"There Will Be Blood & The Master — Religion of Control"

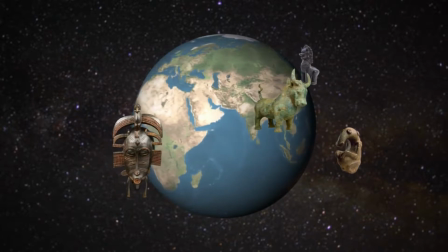Evolutionary psychologists posit that, for early humans, religion was a means of uniting disparate tribes into a larger group,
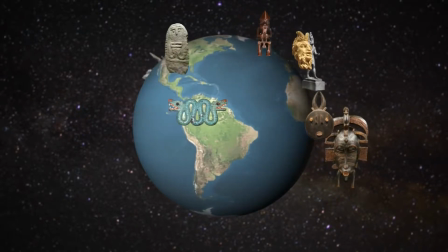by coordinating them under a collective cause transcending the inherent egotism of basic survival.
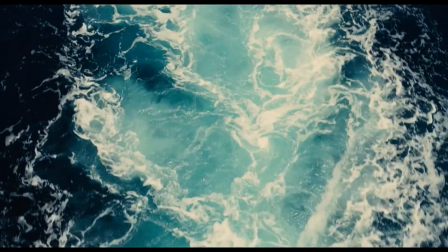Beyond one specific ideology, religion offers a sense of community, just like family or even a company.
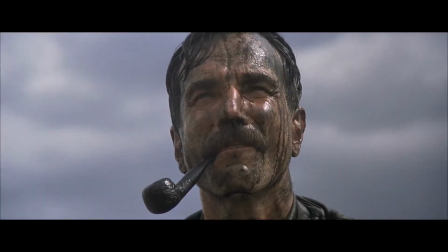However, this dynamic also leaves room for the despot, one who preys on the need for purpose,
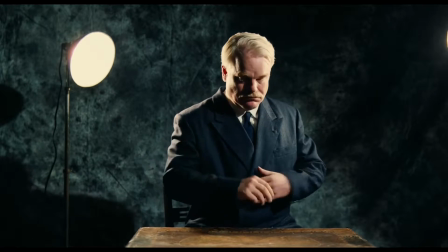who makes the masses selfless so their goals might align with the individual's selfish pursuits.
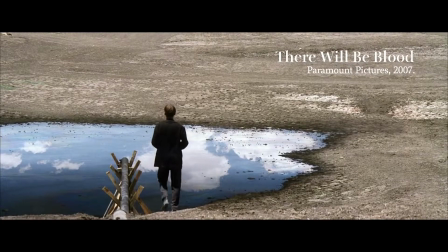Paul Thomas Anderson challenges both variables of America's capitalist theocrat equation.
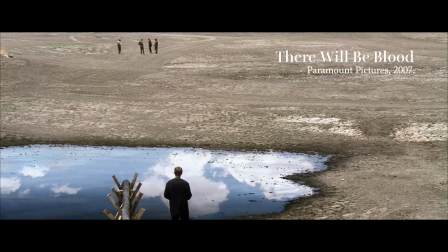With back-to-back masterpieces, there will be blood and the master.
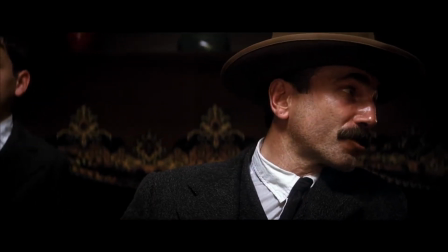Theocracy has the prophet, capitalism the tycoon, but in examining the subtleties, Anderson concludes they are one and the same.
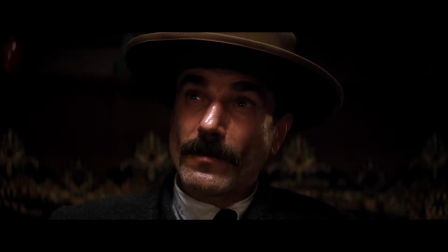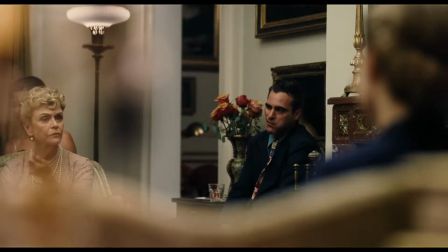In The Master, Lancaster Dodd and his cause seek to uncover a spiritual hyper-reality embedded in our material universe.
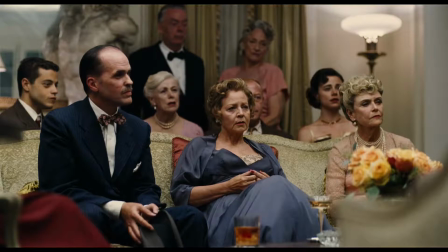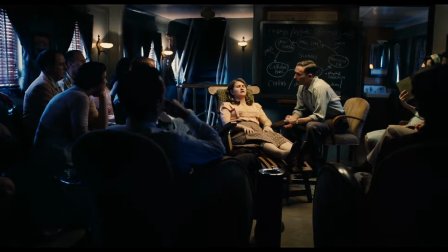His teachings are as much a cognitive pseudoscience as they are religion,
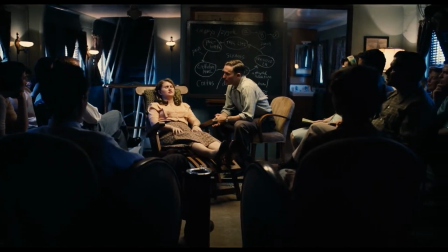generating followers given an experience of what amounts to psychotherapy in the vein of Scientology's practice of auditing. Daniel Plainview of There Will Be Blood, Meanwhile, represents a violent perversion of the American dream that sees power and wealth as a finite resource.
One night I'm gonna come to you inside of your house, wherever you're sleeping, and I'm gonna cut your throat.
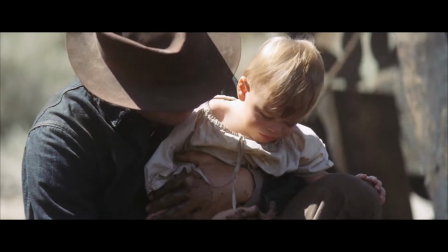Oil is the capitalist's baptismal ointment, substituting the blood of lamb used to cleanse Christians of sin.
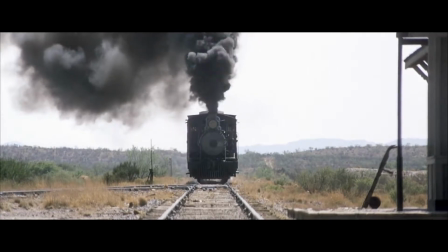There Will Be Blood, structurally, is kinetic, marking the unflappable forward momentum of economic progress.
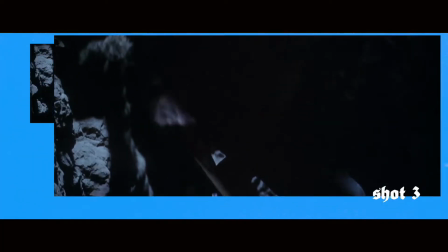It achieves this feat not with rapid editing, but consistently deliberate camera movement,
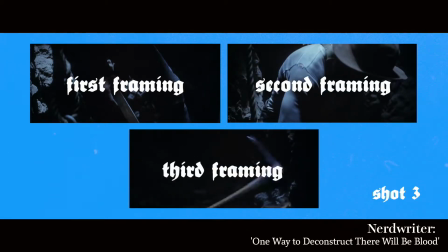most notably a specialised long take that threads multiple shot types, a technique used to great effect by Spielberg throughout his career.
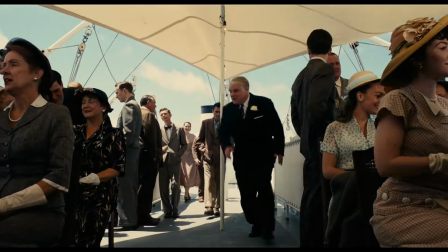In contrast, the master employs very little camera movement beyond dollies and pans,
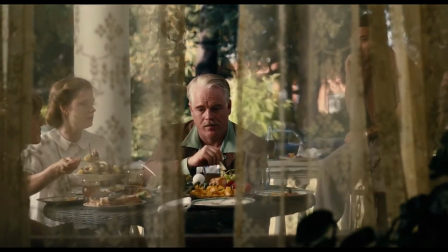giving it a very sedate contemplative stillness fitting for a feature that, above religious allegory, studies the quiet introspection of busy men,
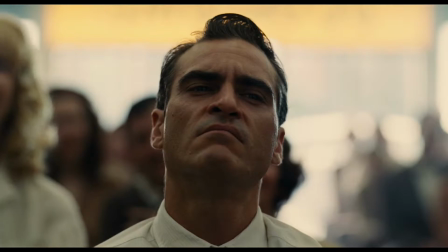coming to terms with the notion that an eternally wandering soul will eventually find itself on a boat to nowhere.
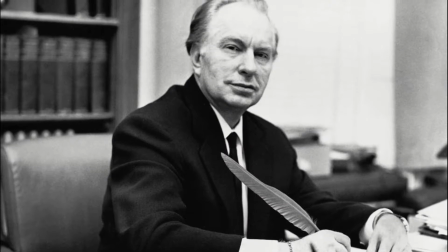Despite aesthetic similarities, the master is not analogous to L. Ron Hubbard and the infancy of Scientology, even in the sense of a Romana clay.
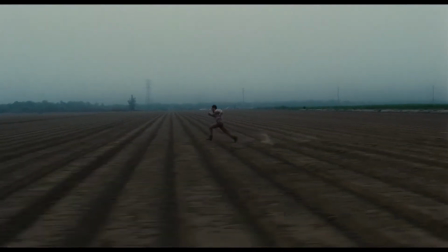It observes that religion today is mostly an attempt to fish out a pearl of defined purpose from a sea of randomness. Yet Lancaster Dodd is strangely unable to offer a single description of what his work involves.
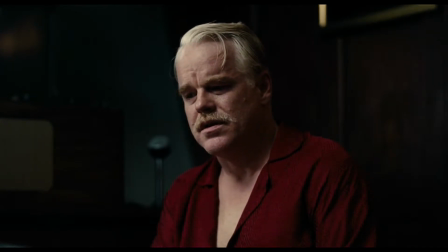I am a writer, a doctor, a nuclear physicist, a theoretical philosopher, but above all I am a man, a hopelessly inquisitive man, just like you.
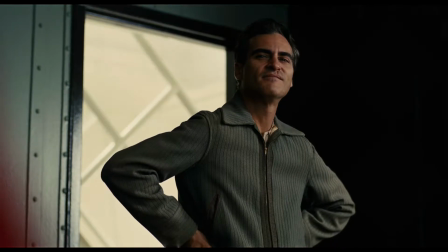The Prophet is a magnetic presence because of their strength and assurance of will.
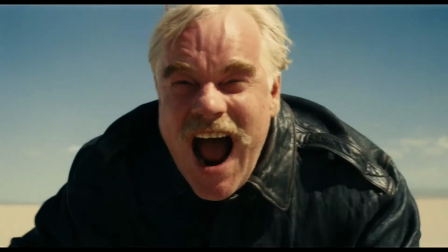On the surface, Dodd is headstrong, in spite of deep-rooted epistemological doubts,
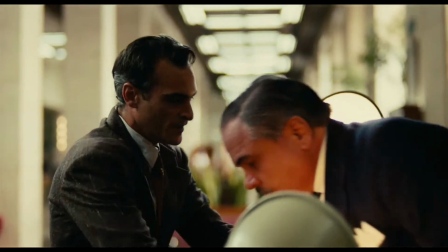whereas Freddy Quell the Navy Man is conspicuously unstable,
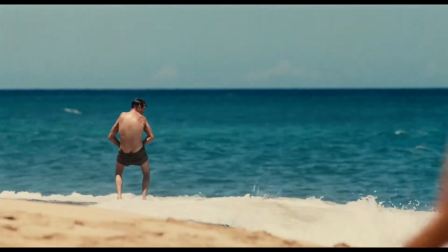mentally scarred by his youth and experience of war in the Pacific, but the hole in his heart can be filled by something as simple as companionship.
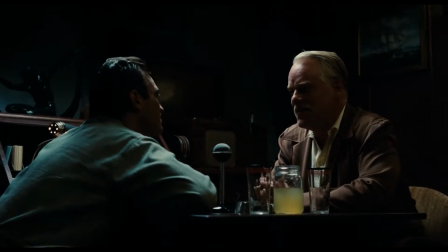The first processing sequence between Freddy and Dodd is the latter's attempt to ascertain
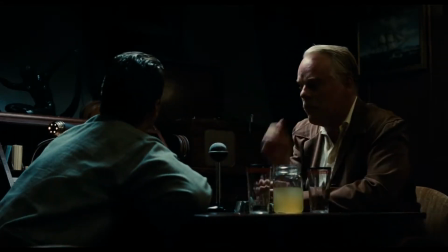what trauma drives Freddy and it underpins the pair's spiritual journey for the rest of the film.